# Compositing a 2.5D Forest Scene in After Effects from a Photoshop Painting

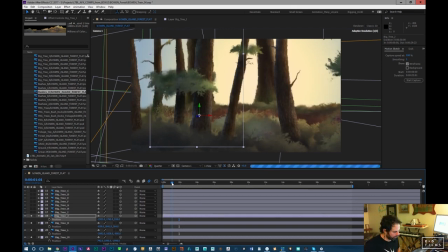So I assaulted the computer. Here it is trying to figure it all out. One of the difficulties is with this is that the actual composition, because it's a long tracking shot, it's 12,000 pixels across. It's a monstrous painting.
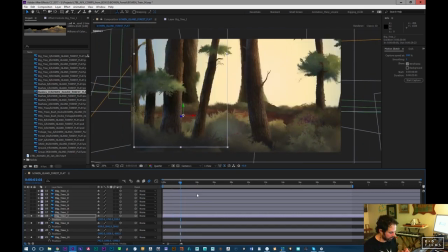Come on, let go. Okay, there we go. We should be almost settled.
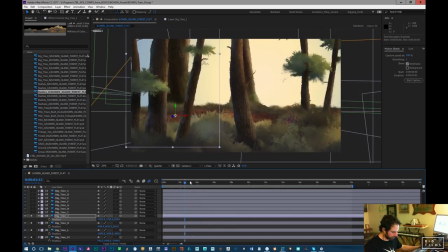I don't know what is happening here. Come on, let go. There we go. Okay.
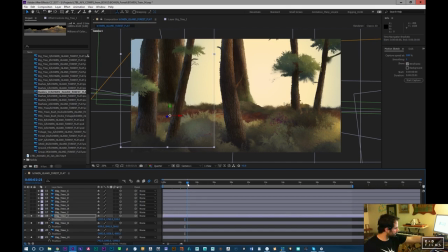There's this thing that seems to happen, and I had it in the last video too, where the Cintiq
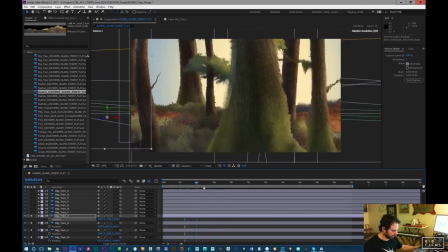will lose track of what it's doing and see if my fingers off this
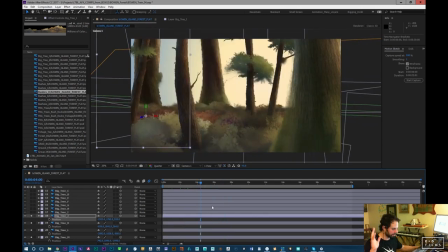and I'm just pulling my mouse back and forth and it's like it's gotten stuck on a click and it doesn't let
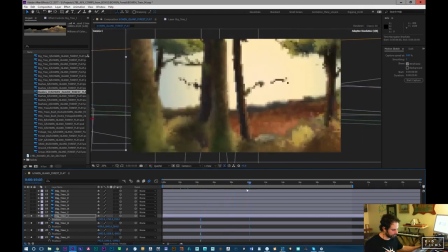go. See, it's done it again. It's done it every single time here. Anyways, it's one of those weird things.
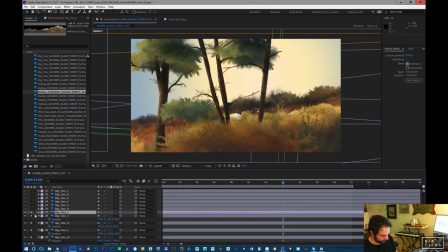Okay, so let's grab a tree. It only happens when I'm pulling the timeline around.
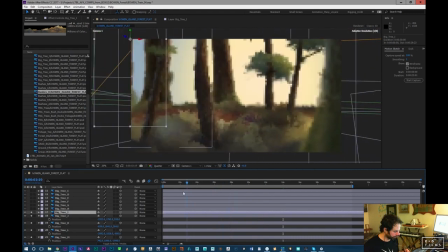It's really weird. Okay, so I'm just going to grab more trees.
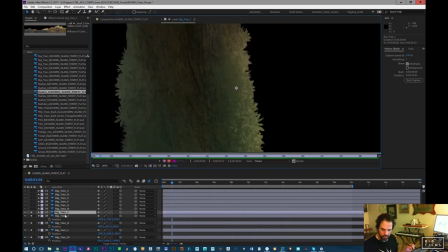This is a ginormous tree.
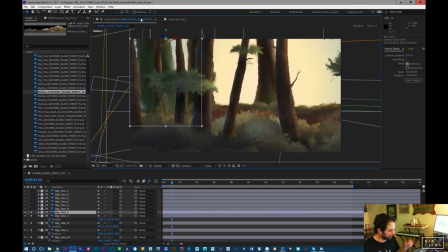So these are meant to be foreground trees, but the thing I was finding is when they're really close to the foreground, you don't get a sense of their scale. So these are them quite close. Like I definitely will have one pretty close to the front, but I found they don't scale real nice.
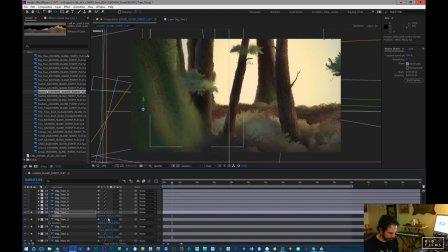Like they don't, I painted them so they would look good close, but you just don't get much of a sense of it. Just like a big green wall, which is fine, but I don't want to be blocking the frame with all these giant trees the whole time.
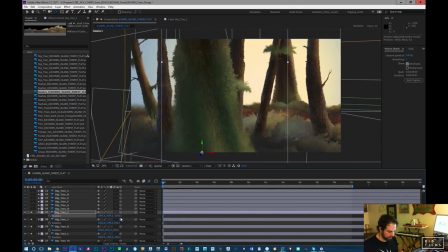So for the first moment of the frame, it's totally fine, but I don't think it works well. Um, I don't want to do that too many times because you're really blocking all the action. And I thought it would look better, but it doesn't.
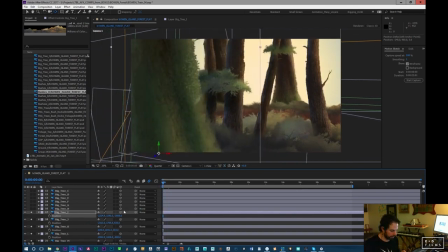So what I'm thinking is we start the shot with a tree right in the front, maybe just a little touch this way, and then we'll block in and we'll do this. And then the rest of the big trees, they're going to feel the biggest if they're further back, I think.
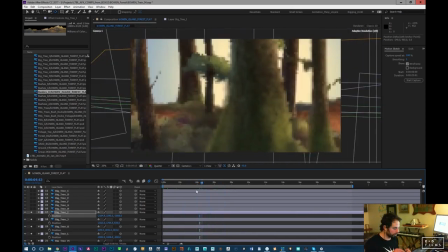So there's a couple here that I have coming in, which I may keep or take out because that's a big,
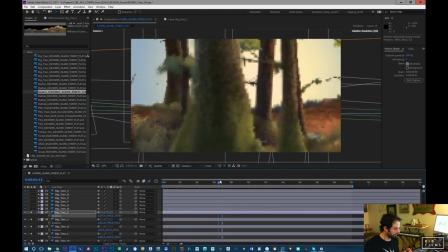like this is blocking 15% of the screen for a pretty long, slow camera movement.
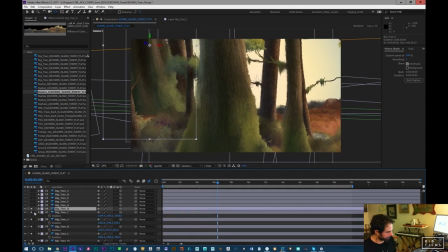So I may move those trees. I really like them.
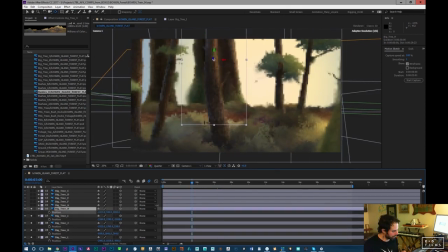I'm really happy with how they turned out. I used these brushes that I got online.
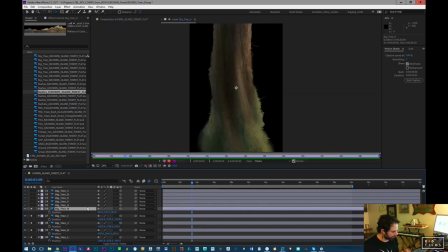I'm having trouble remembering the guy's name, but it made my tree painting super fast.
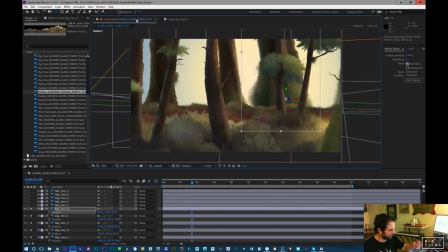Like the edges are the brushes that I've made, but the bark on them, oh, I can't remember his name. It's Aaron Blay, Blais, Aaron Blay, and he's used to be a Disney animator, and he has a whole bunch of great tutorials online.
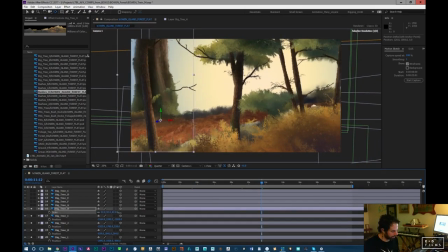And I grabbed a bunch of his brushes when I started this project because I just had so much work to do on the trees and a lot of forest.
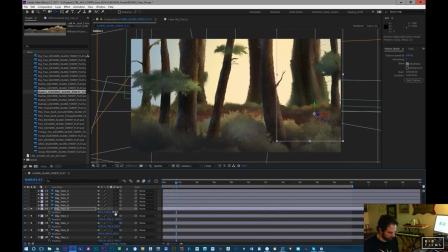You can see it's actually really helping those trees look a lot bigger when they're further back.
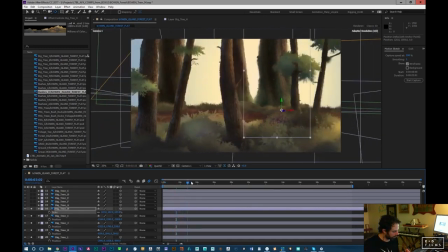So I'm kind of thinking this will make a really cool giant forest feeling.
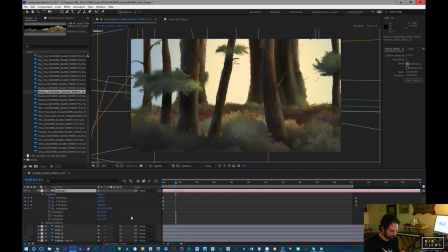I guess it's part of what's neat about this process is I wasn't planning on those trees being far background trees.
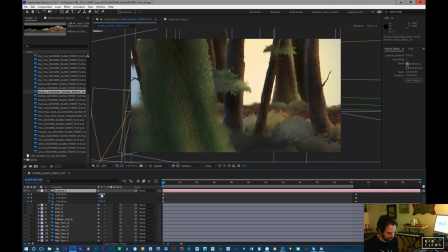I thought of them more as close-up trees, as you can see by the coloring on them.
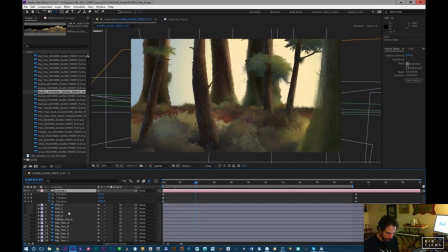But then the neat thing about it is I'll be able to push the colors wherever I need them to be.
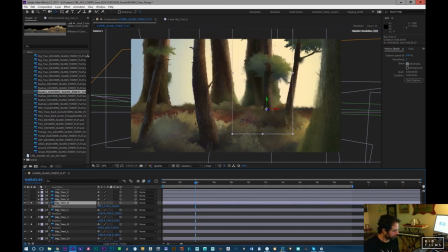So that's why I tend to draw things pretty flat, like make the lighting pretty flat.
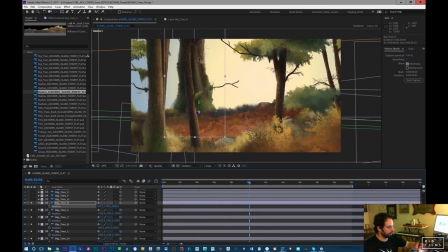Like this is lighting that's directed on one side or the other, but I don't. Aaron Blay, yeah, Spunrita, thank you. Yes, Aaron Blay, that's the guy. Um, Great brushes. His brushes were awesome.